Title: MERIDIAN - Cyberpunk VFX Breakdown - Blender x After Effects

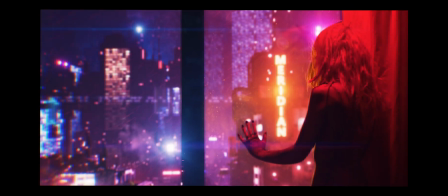0:00 Hey everyone, and welcome back to another video.
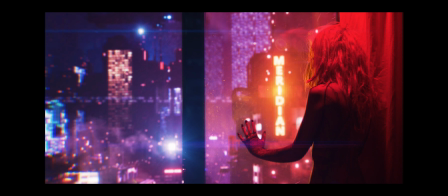0:02 So I wanted today to show you a new project that I've been working on for a really good friend of mine, and she's just released a new album. Would go and recommend checking it out immediately because it's absolutely bloody amazing. I'll put a link to everything in the description below.
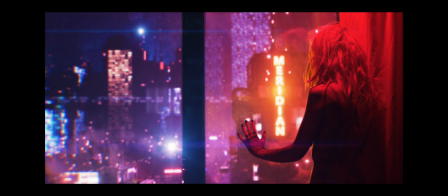0:17 But the new video that she released for the track MERIDIAN features a Cinemagraph by myself, and I wanted to show you today how I made it.
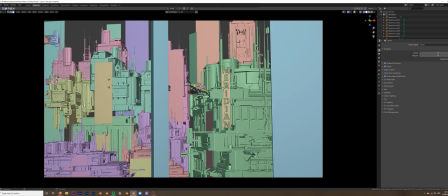0:30 But if we switch over here, you'll see that this is the file in its raw format within Blender 3D,
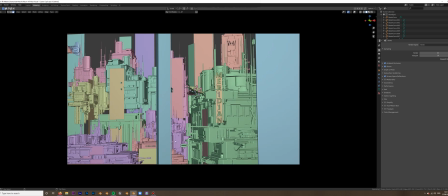0:37 which is what I use to create the city. As you can see, it looks very different to the final result. Now I wanted to basically run through with you the different passes and the effects that we're using to get it from basic models to looking textured and with all the bloom and everything.
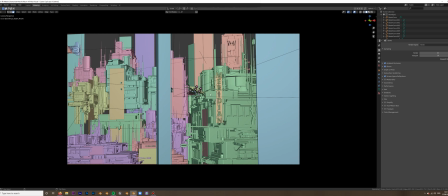0:56 So what we're using is the Eevee engine because it's nice, quick, simple, easy to render, and because it's a static image, it means that things like screen space reflections won't be too obviously messy because everything's going to be in the same place, so we can position everything exactly where we need it to be.
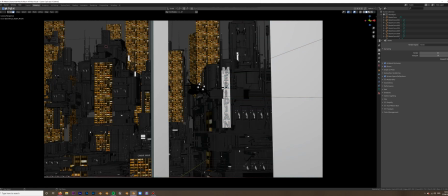1:14 And if we go into the textured view, you'll see essentially, well, a couple of things.
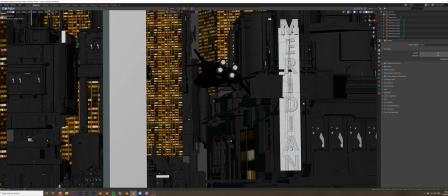1:20 Firstly, we have this neon sign over here which says MERIDIAN, which has all the cabling, everything attached to it as well. It has an inner layer and an outer layer, and this is all stuff that you actually don't even see the detail in once the final render is done, but it goes a long way to add that.
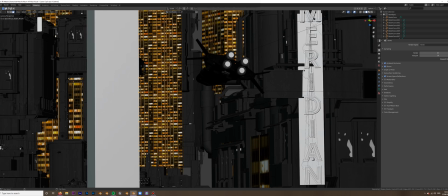1:38 There is a bit of clipping here, but you really don't notice it once the final render is done.
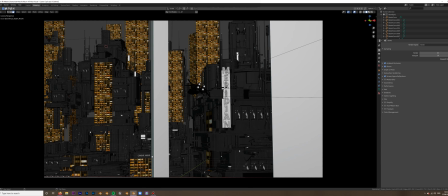1:43 Little Easter egg down in the corner here which says Quiet Noir, which is another project that the artist is part of, which you can't really actually see in the final render because it's too out of focus, but you know, love a good Easter egg.
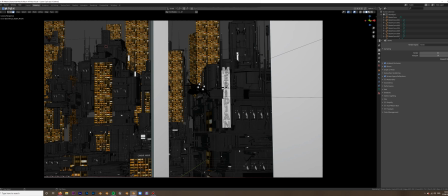1:57 One of the effects that glued everything together here was creating this skyline look by adding all of these windows in the glowed.
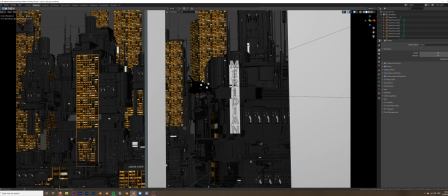2:05 Now all that this is basically a single texture that I got from the interwebs of a building exterior, just literally a couple of windows glued together, and then using an array modifier here and adding a fixed count of 1 to the side,
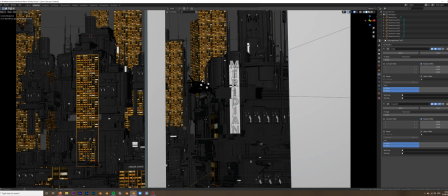2:23 and using an array modifier on the y-axis to take everything upwards, just multiplying it by 5. You see if we move this down, it takes these down, and it's basically, yeah, that's all it is. It's just copying that up as many times as I need, and what it meant was that I could basically duplicate this,
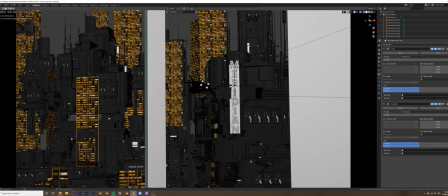2:43 move it back to where I needed it to, and then however many extensions to the left or right or up or down, I could just add the number on each individual one. So for there, we've got 5 going up.
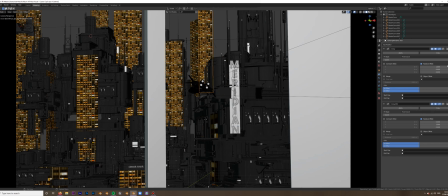2:54 For the ones back here, we've got 2 counts across on the side there, and then 9 counts going up because it's a tall building. So that's just a really easy, effective way in order to create the illusion of building windows.
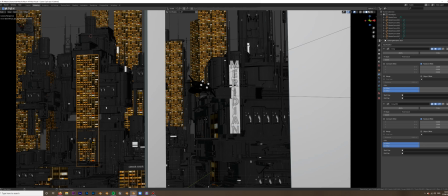3:11 You know, we're not getting too close to it, so we don't actually need to model each individual window. We don't need to see inside. Just this texture with an emission going into it is all that we needed to do. I did have to adjust the individual emission values the further back into the scene that the lights went,
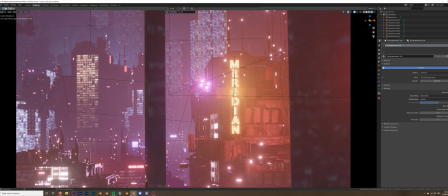3:30 because as they went further back, the volumetric fog basically covered it so much and was so dense that you really couldn't see it.
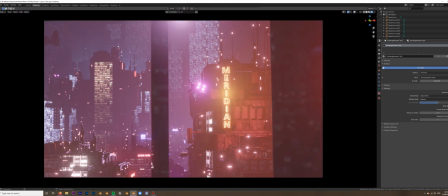3:37 And I still wanted it to be visible. Is it physically accurate? No, because as the fog goes off, these lights wouldn't be 3 times brighter than this, so they would naturally fade off. But because we have our own creative control, it meant that I could input it just so it wasn't too dark.
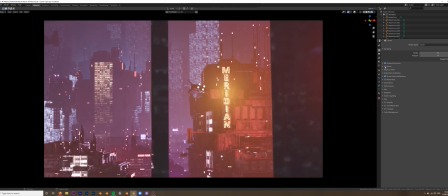3:53 Seeing as we're switching into the rendered view now, I'm going to take off things such as bloom, which is just your basic glow, which adds a lot.